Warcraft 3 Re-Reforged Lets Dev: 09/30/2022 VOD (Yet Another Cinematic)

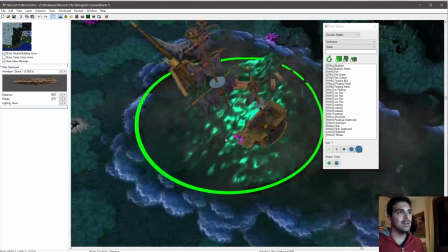507s
By placing it here, when you are playing a cinematic,
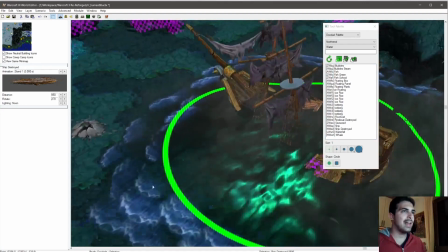512s
the shadow is not shown, so you can see everything here as if it was normal.
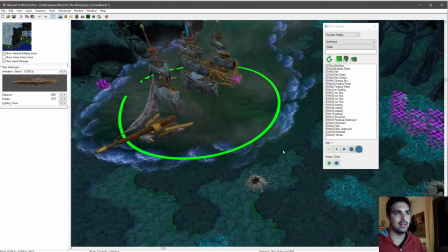520s
Of course, unit cannot travel through there, but we don't need them to, okay?
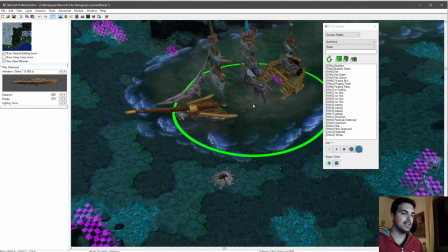524s
So we have this big boat and a bit higher here,
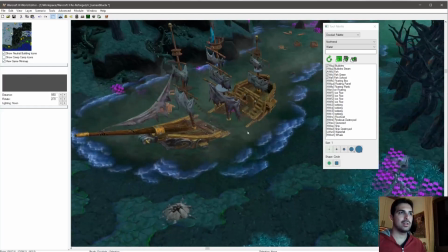530s
like that, and then we should use a bit of fire around it.
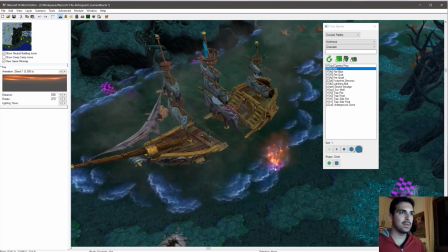537s
So we can use, let's hope it works in the new editor. Yes, it does. A bit of fire here, like we want to show. Select.
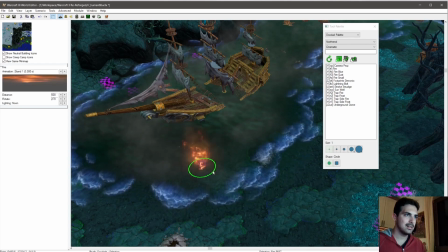548s
I hate this. Okay.
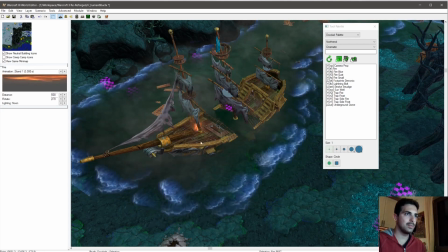556s
Let's see here, and a bit small here. Then something a bit bigger here.
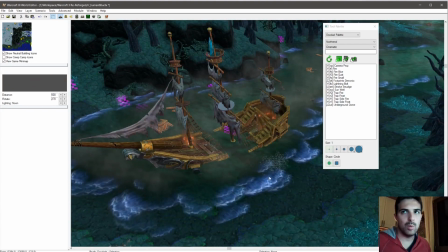564s
Okay. Like that is enough. We don't want it to be enlightened like a Christmas tree, okay?
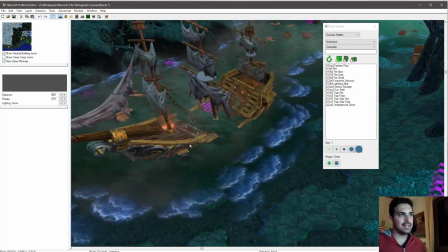571s
So we have something like this, maybe a bit up, couple step,
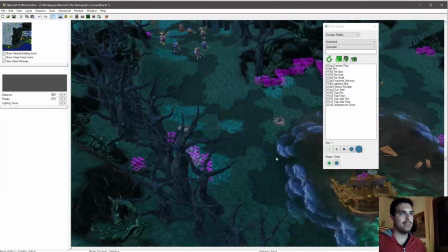577s
and we need to have some mercenaries
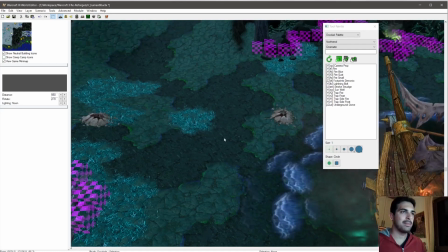586s
trapped between Arthas and his men. Why I say they should be trapped between them?
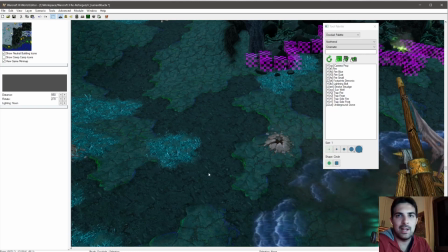594s
Because if you are a mercenary and your leader is betraying you, you should, well, you can escape, you can try to run. In this case they don't run, but they fight till their death.
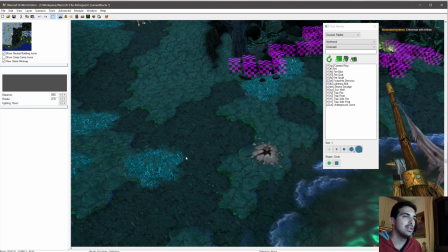609s
And to make this more logical, they should be not any chance to leave.
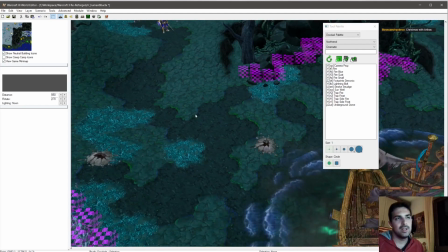618s
Okay, so I think they should be here. How can I decide which kind of unit could be here? Well, actually, I will prepare a script which check how many units you have.
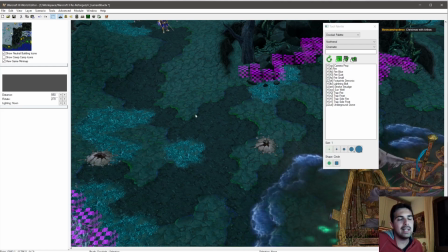633s
So if you have a group of mercenary, it will show units of that kind. If you don't have any mercenary, or if you attack the other mercenaries, because you can attack a couple of mercenaries camp, you will have only trappers, which are mandatory and you cannot attack, okay?
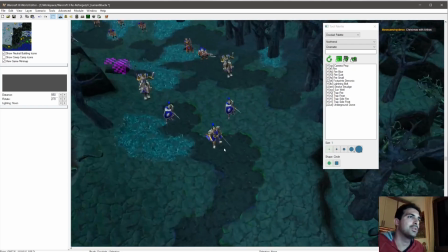652s
Because they are human, I guess. Up to this point, Arthas still don't kill humans, okay?
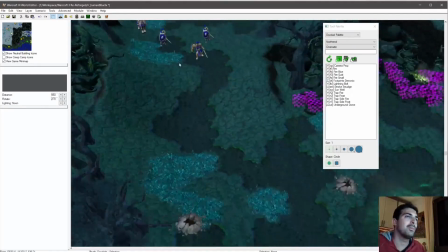657s
Oh, at least. Not non-plagued humans. So,
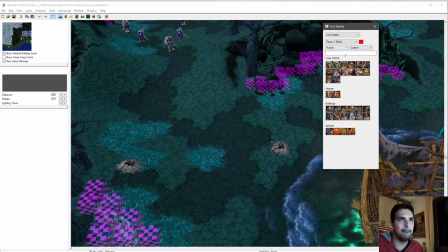665s
let's place here some of them.
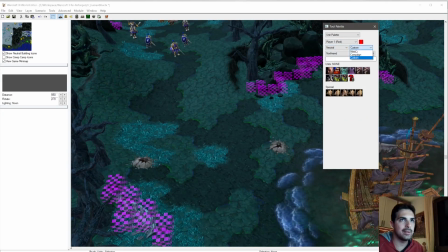670s
And so we have neutral, and we have melee, and we have Northrend.
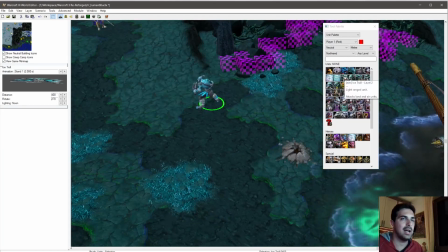675s
And I think we should have a couple of ice trolls, an ice troll and an ice troll priest.
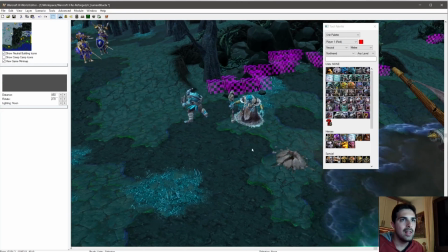683s
They make most sense, I think, together with a couple
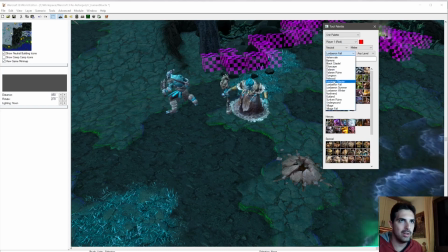691s
nice Tuskers. This is wrong. Okay, and here we have the Tuskers.
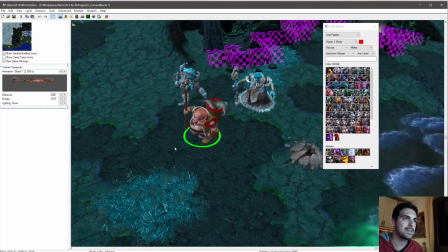698s
So smaller units, because we don't want to have the scale of creeps to make the cinematic ports.
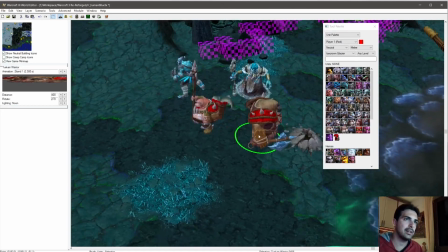707s
Okay, this is quite good actually. Yes, this could be fine, something like that.
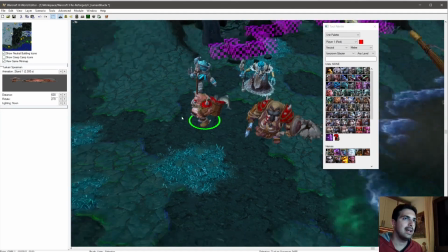714s
And
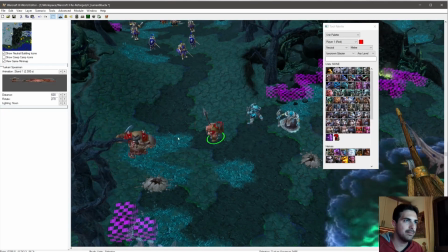719s
after that, maybe here, and here, like they are mercenaries, but they are separate groups of mercenaries.
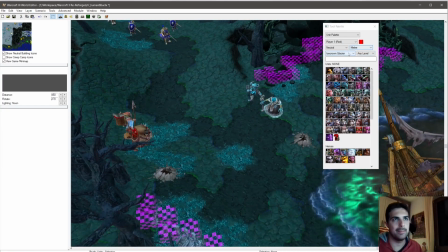728s
And then we have the trappers, which are custom units here.
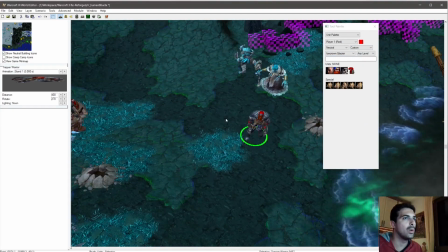732s
And I think we could go with one of these and one of that.
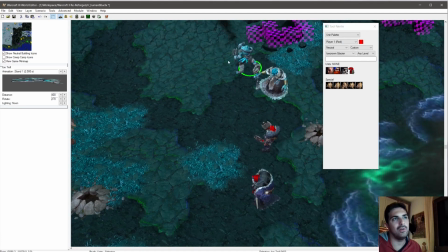739s
I would probably have this fixed. If you have a troll, you will see these. If you have a Tusker, you will see them.
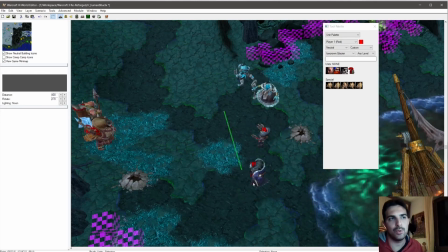745s
If you have trappers, or if you don't have anything else, you will see them, okay?